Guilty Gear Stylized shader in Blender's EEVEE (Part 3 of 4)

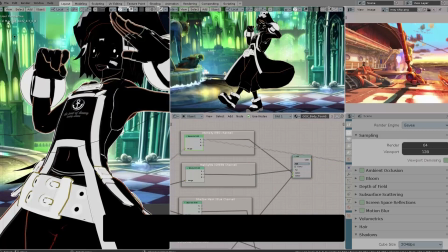Hi, my name is Pierre Schiller. Welcome to my channel. I am a 3D animator and VFX compositor, as well as a Blender Foundation certified trainer.
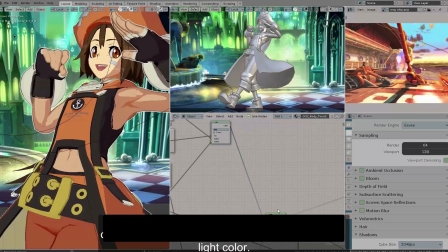In our previous video, we presented a lot of topics, including the stylized shader reconstruction in Blender's Eevee.
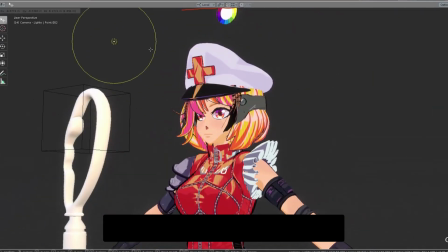I also released our training character, Fixie,
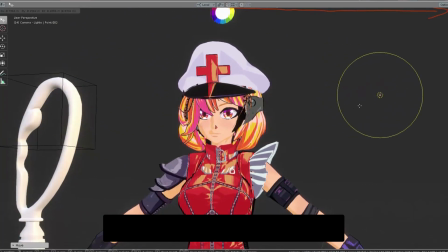to practice the techniques learned along with other Foundation methods and asset files in part 1 and 2.
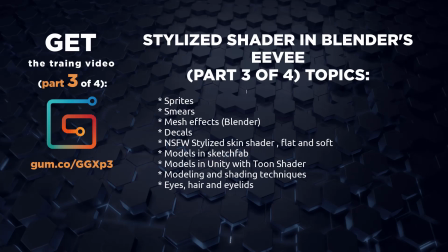You can get the full 1-hour training video for part 3 of 4 in my Gumroad.
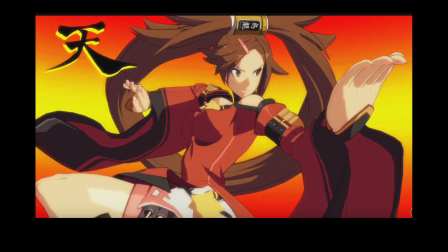Thank you for your support with this series. The Guilty Gear characters have been evolving with each new release of the game.
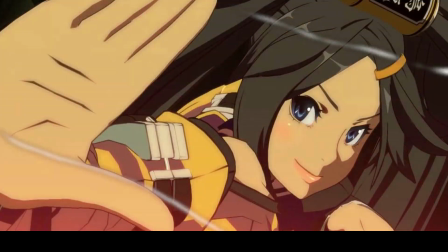Iconic poses are part of what makes a character memorable. For example, Jam's fighting style uses a lot of palm hits.
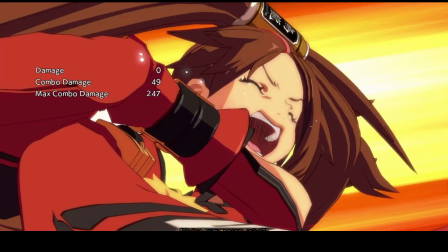This is also reflected on her story as a chef.
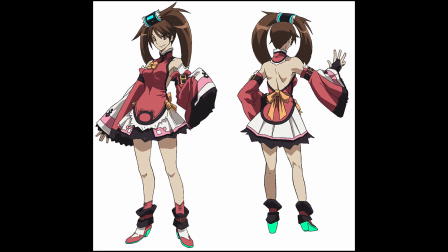In Japan, there are specialized artists paid specifically to create memorable color palettes for characters.
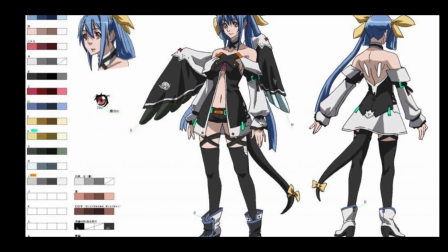The correct combination of shapes, volumes, silhouettes, cloth design, and colors make the character's personality clearly readable.
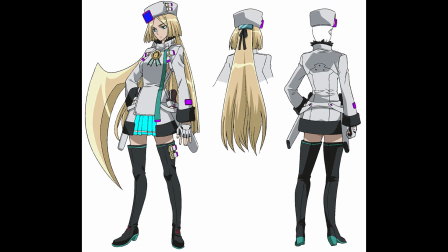Character design, iconic pose, and color palette are the secret ingredients to create memorable experiences in any story,
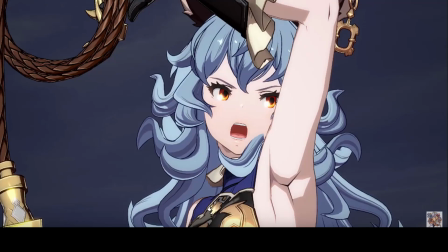such as Arc System's latest game, Grand Blue Fantasy Versus.
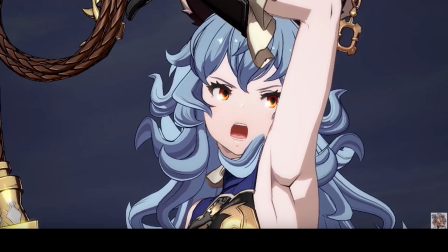But no matter what character you design, you have to have control of the way it's going to be lit.
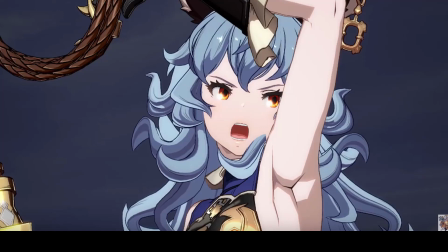As an ex-Softimage user I am, I decided to bring you the topics that almost no one talks about,
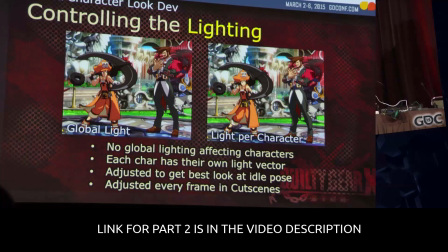but still prove useful when creating a stylized look for your character.
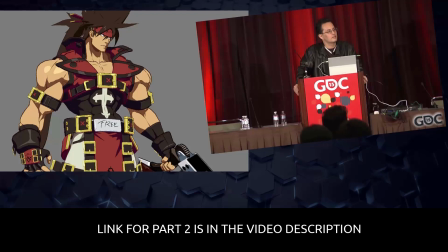We review the official GTC 2015 conference and what makes the distinctive style of the Guilty Gear shader.
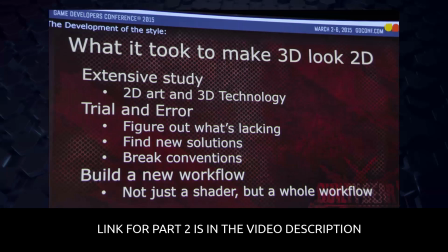And it's no surprise that you not only have to create the shader, but the complete workflow as well.
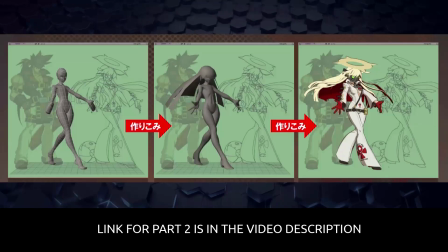Take Jacko's iconic pose, for example, from concept drawing to 3D posing and animation. Part of the iconic identity are sprites, or an image sequence displaying tiles, played back by UV displacement at shader level.
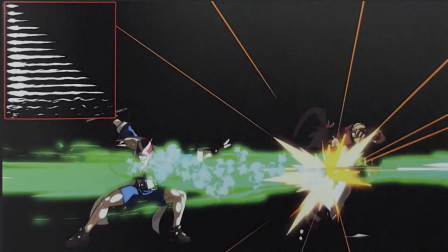Fireballs, magic explosions, and other accessory hits are drawn to a single image like we see in the red square. The size of the UVs is determined to scroll up and down to play back in a single long polygon, as you can see with these two characters.
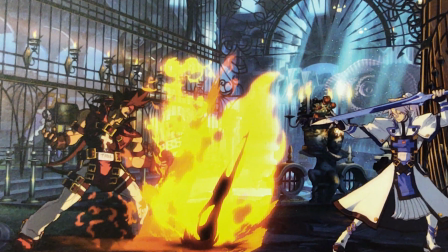We will take Soul's emblematic Fireburn and we will draw it and use it inside Photoshop and Blender.
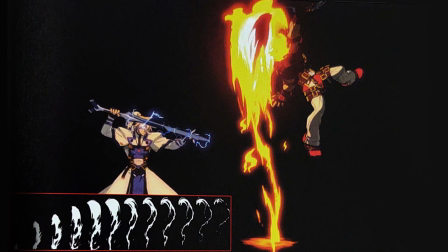Different hits have different animation sprites. Add a bloom effect and the special ability looks spot on.
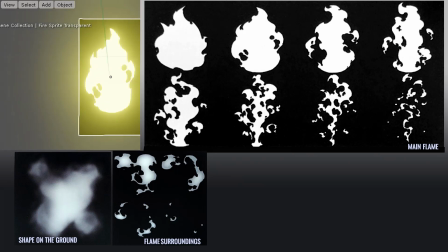This is a capture from Blender's viewport. This is going to be our goal for this short 9-minute exercise.
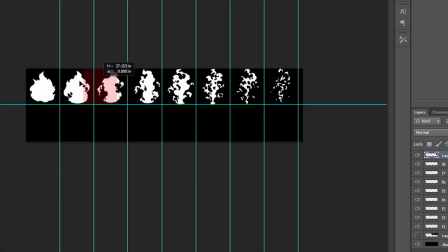Remember, the YouTube version will show a few minutes along the training for demo purposes only. If you want the full training, check the links in the video description below. How many sprites do you recognize in this combo?
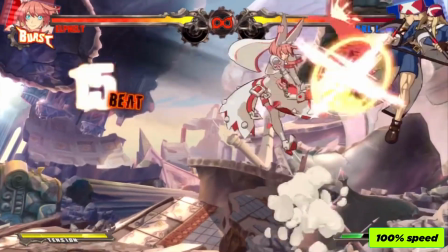Okay, maybe Elfield is just too fast. Let's just fragment this to a 25%.
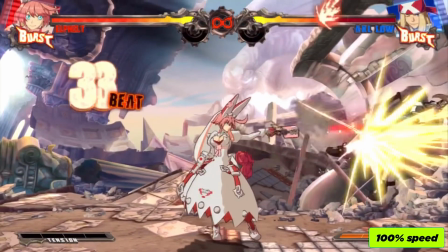Okay? And try to read the line of action and the possible frame count when she uses the blasts and hits.
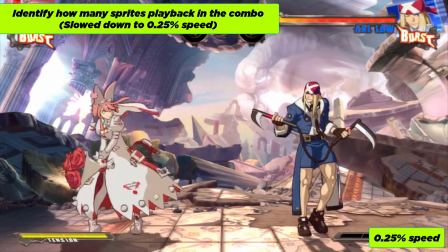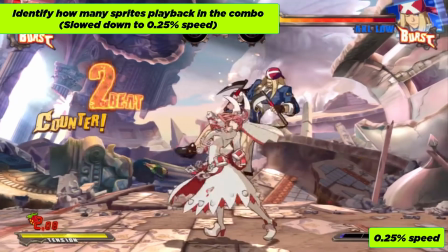If you've come this far in the video, please don't forget to subscribe and hit the bell button so you don't miss part 4 when it's uploaded.
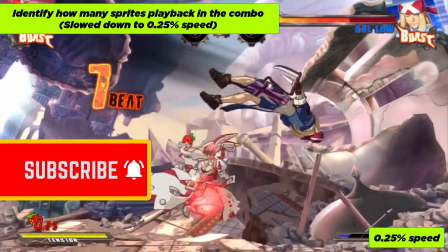I would also like to mention that we are exploring the effects and shaders from a video game to be applied to animation in general.
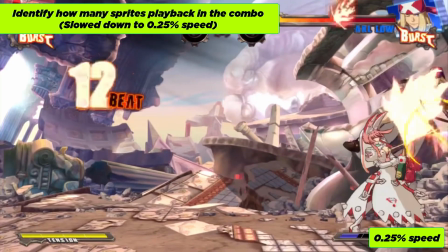At the end of the video, I will talk about the Unity Chan shader, uploading the models, sharing them in 3D, and other stylized topics like skin shading.
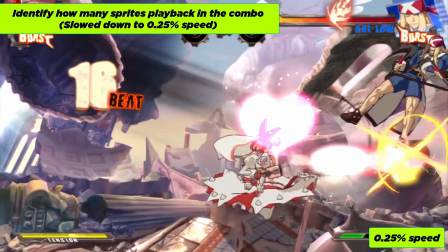Beware, this is content for mature audiences.
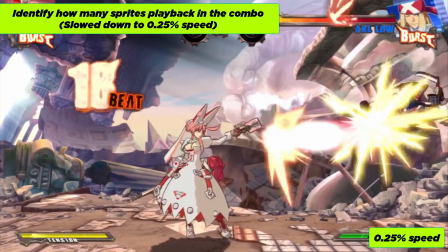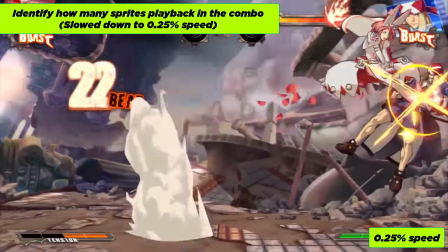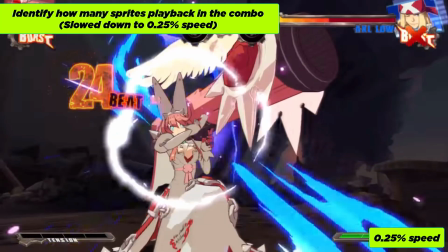Okay, that was a heartfelt sprite, and the onomatopoeia are surely counting as sprites.
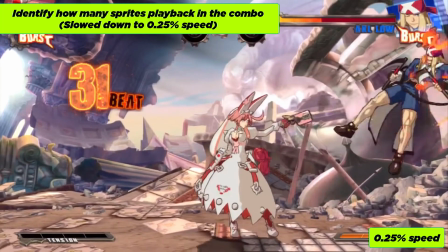Did you see all the rose petals flying and disappearing?
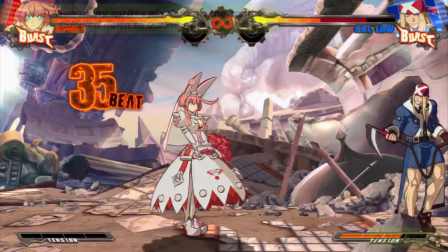Those combos were fantastic. In the next version of the game, Elfield got an outfit change and also new combos.
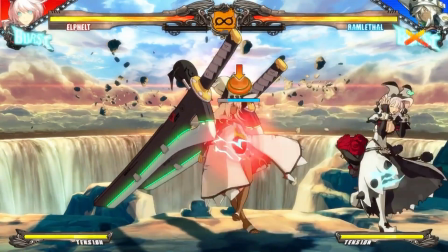Try identifying the sprites in the following sequences.